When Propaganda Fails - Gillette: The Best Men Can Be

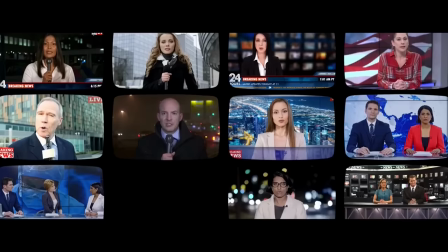From a right wing perspective, a screen full of identical talking heads all making the same points, expressing the same ideas,
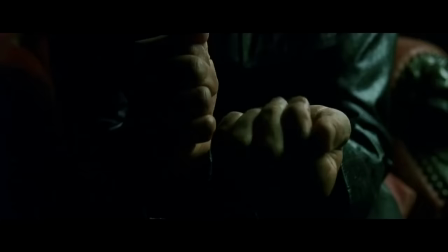and reading from the same sheet of talking points is evidence that the mainstream media is a many-headed hydra under the control of the regime.
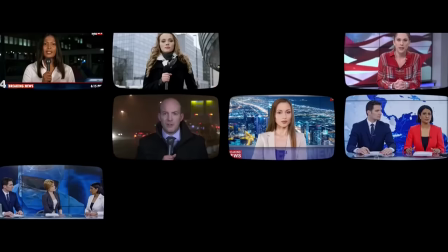From a left wing perspective, the fact that many
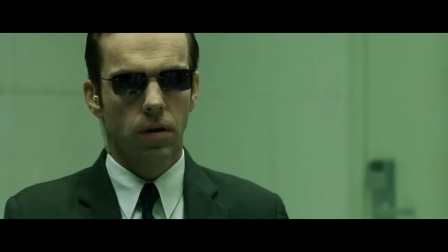independent news organizations have all reached the same conclusion and are all saying the same thing means that it must be true.
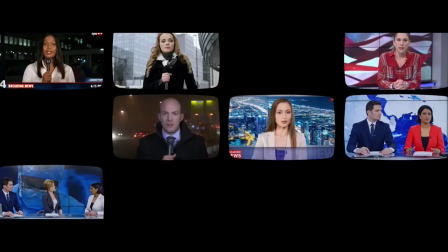This is the perspective of Gillette, and this is what the ad is communicating here.
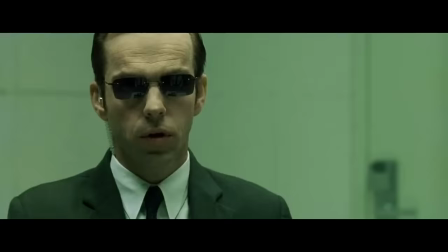Everyone agrees with us. If you disagree, you're outnumbered.
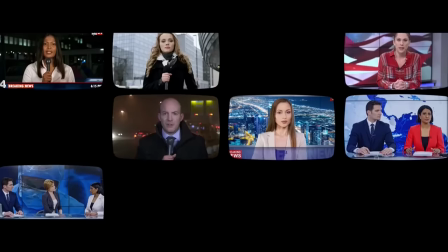No one agrees with you. You're outdated. So keep your mouth shut if you don't want to get laughed out of the room.
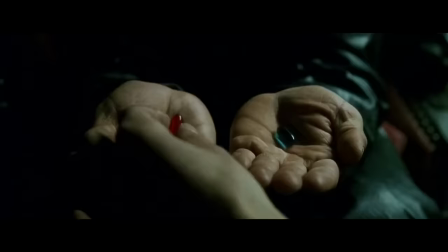This NPC scene is meant to depict trailblazing journalists boldly breaking through the walls of toxic male behaviour,
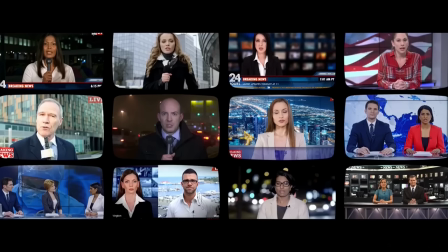which is why women on screen here outnumber the men 2-1.
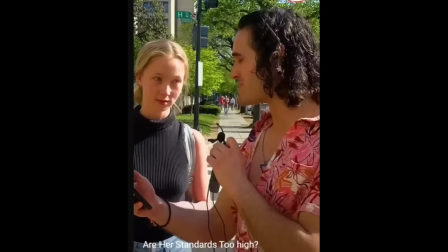Quick aside, the Despot would like to communicate his approval for any society in which women outnumber men 2-1.
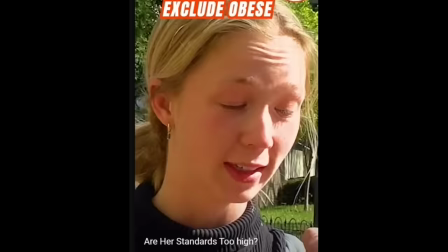This would be an excellent remedy for hoflation.
Minimum income, so I'm gonna say at least 200.
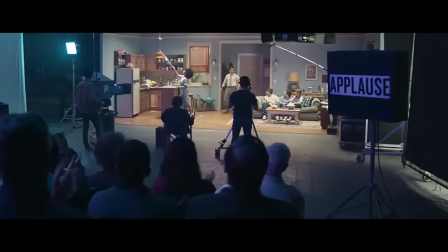200 grand?
The audience, which previously guffawed at the sight of a harassed housemaid,
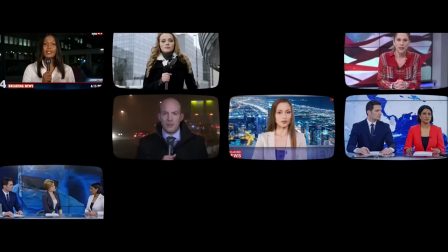now sit in obedient silence at the sight of the austere establishment talking heads, telling them where they've gone wrong and what they need to do to improve. This is a meta element and a subliminal instruction to the viewers,
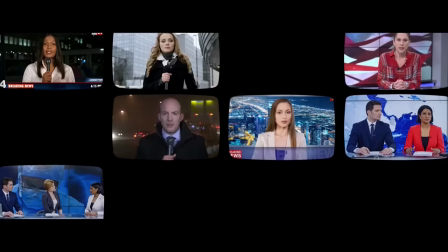explaining to them how they are supposed to feel while watching the ad. The media NPCs represent the screen that the viewer is watching,
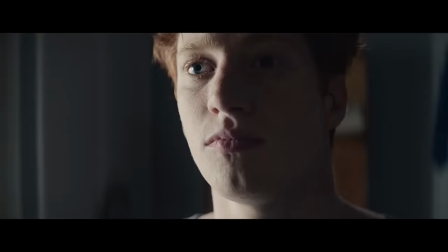the stern, castigating gaze of the establishment and the Gillette commercial itself, and the audience is, of course, the viewer.
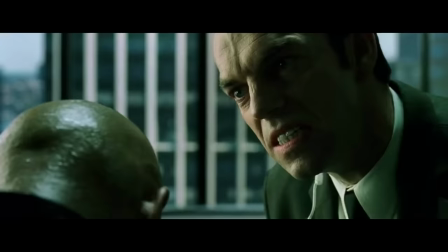This subliminal instruction is employed to encourage the men viewing the ad to feel bad about themselves.
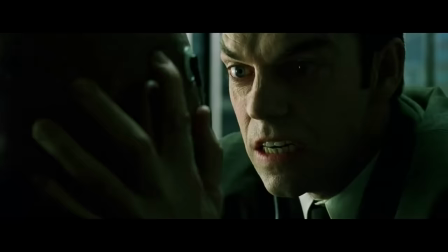It's a fairly advanced propaganda technique, but very poorly executed.
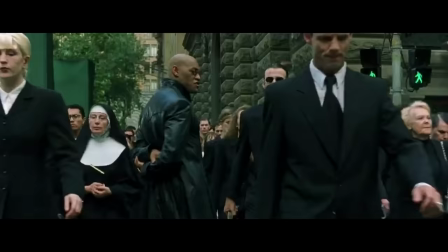The problem is that the force of admonishment, the disapproving gaze, comes not from the organic grassroots experience of everyday people,
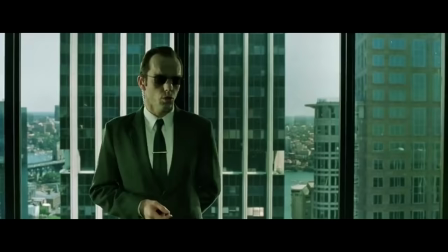but from above, from journalists, the media, the wealthy, the establishment.
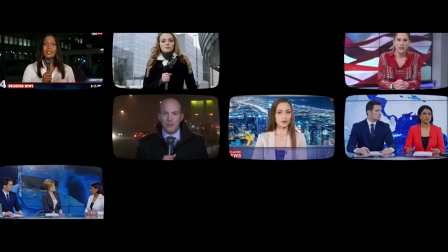Gillette are here endorsing the idea that the everyman must look to the rich and powerful for guidance.
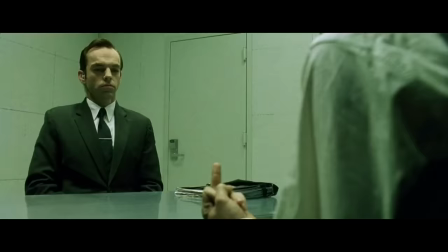This notion is rejected by all except those on the extreme fringes of the political spectrum.
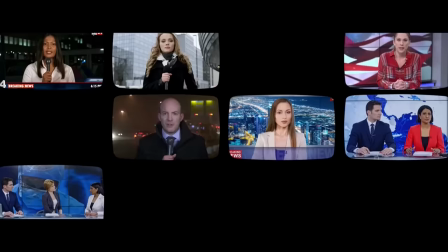Gillette wants the viewer to feel that he has been rightfully chastised by a force of righteousness.
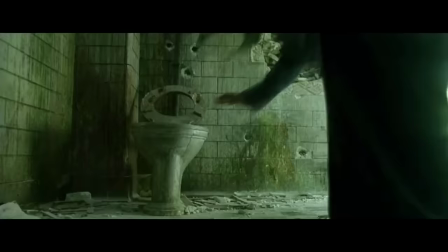Instead, he feels set upon by a powerful establishment ganging up on him.
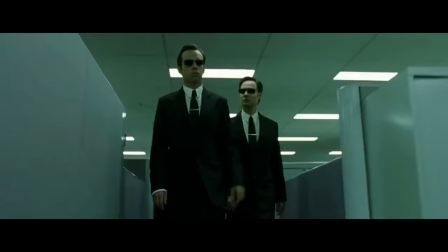Gillette take it for granted that the corporate media industrial complex is a force of moral guidance, since they are part of it.
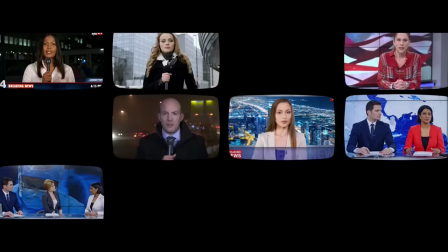It did not occur to them that the vast majority of people do not think of CNN as a force of moral authority.
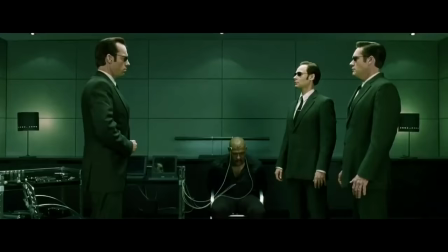This bungled deployment of subliminal instruction was a terrible blunder by Gillette.
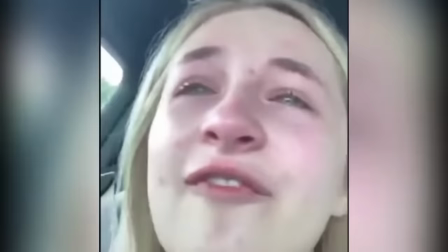What they should have done was have a screen populated by women of all ages telling their Me Too story through shitty camera phones,
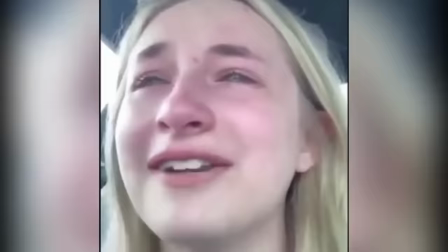crying, wailing, and stuttering as they recount the horrors that toxic men have inflicted upon them,
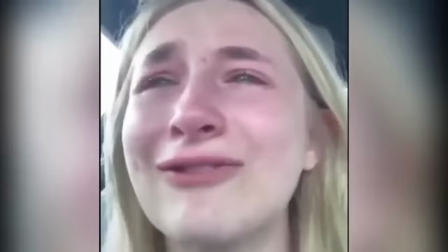while the audience of toxic men look on, shaken to their core at this reflection of their own toxic behavior.
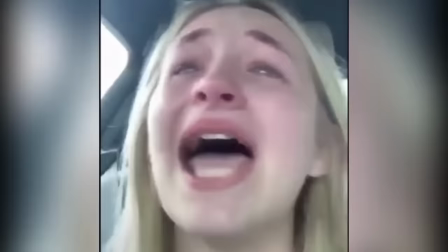Reflection of myself.
This would have transferred the moral center of gravity from the corrupt establishment to the everyday woman.
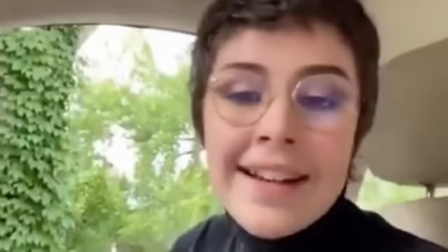Now the subliminal instruction is not to do as the regime tells you, but to hear these victims' voices.
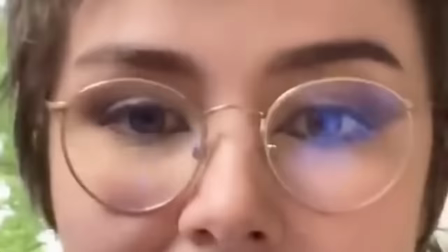This would have served the dual purpose of conflating the ad's moral messages with the suffering of female victims,
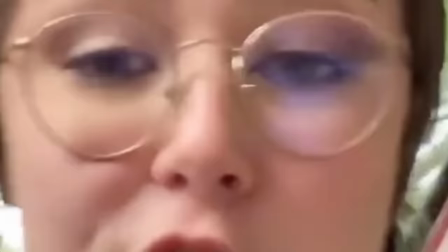and of encouraging victimhood junkies to support the ad and shill for it on social media.
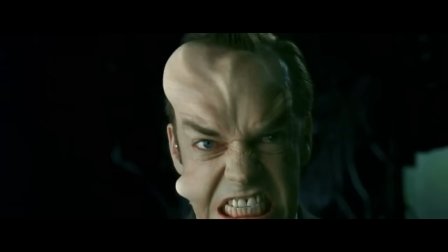By the way, I stole the term victimhood junkie from Echo Chamberlain. He has a great channel, there's a link to it in the description.
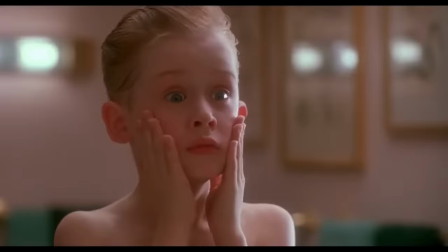Back to the 2 minutes of self-hate.
Because we believe in the best in men.
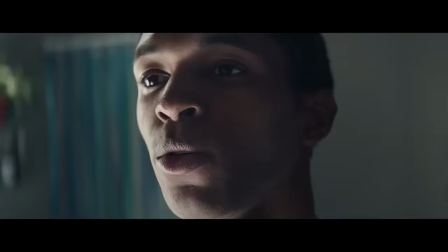But this time, one of the men is smiling a little bit.
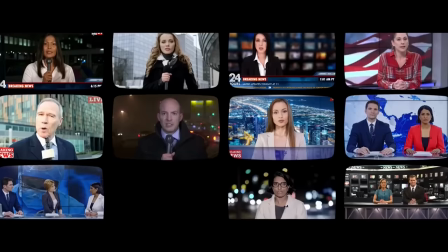You see, there's no male existential crisis that a bit of self-loathing and an afternoon of MSNBC can't cure.
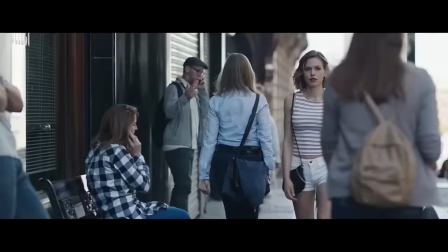Next, we get a montage of black men telling white men to start behaving more like how Gillette think a man should behave.
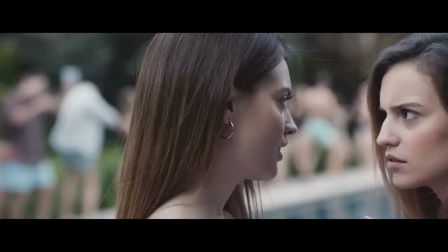Men need to hold other men accountable. Smile, sweetie. Come on.
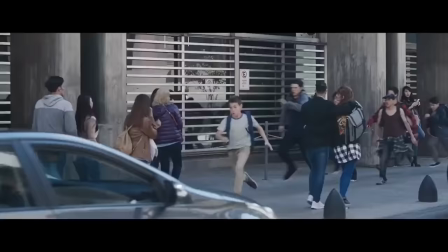To act the right way. Bro, not cool, not cool.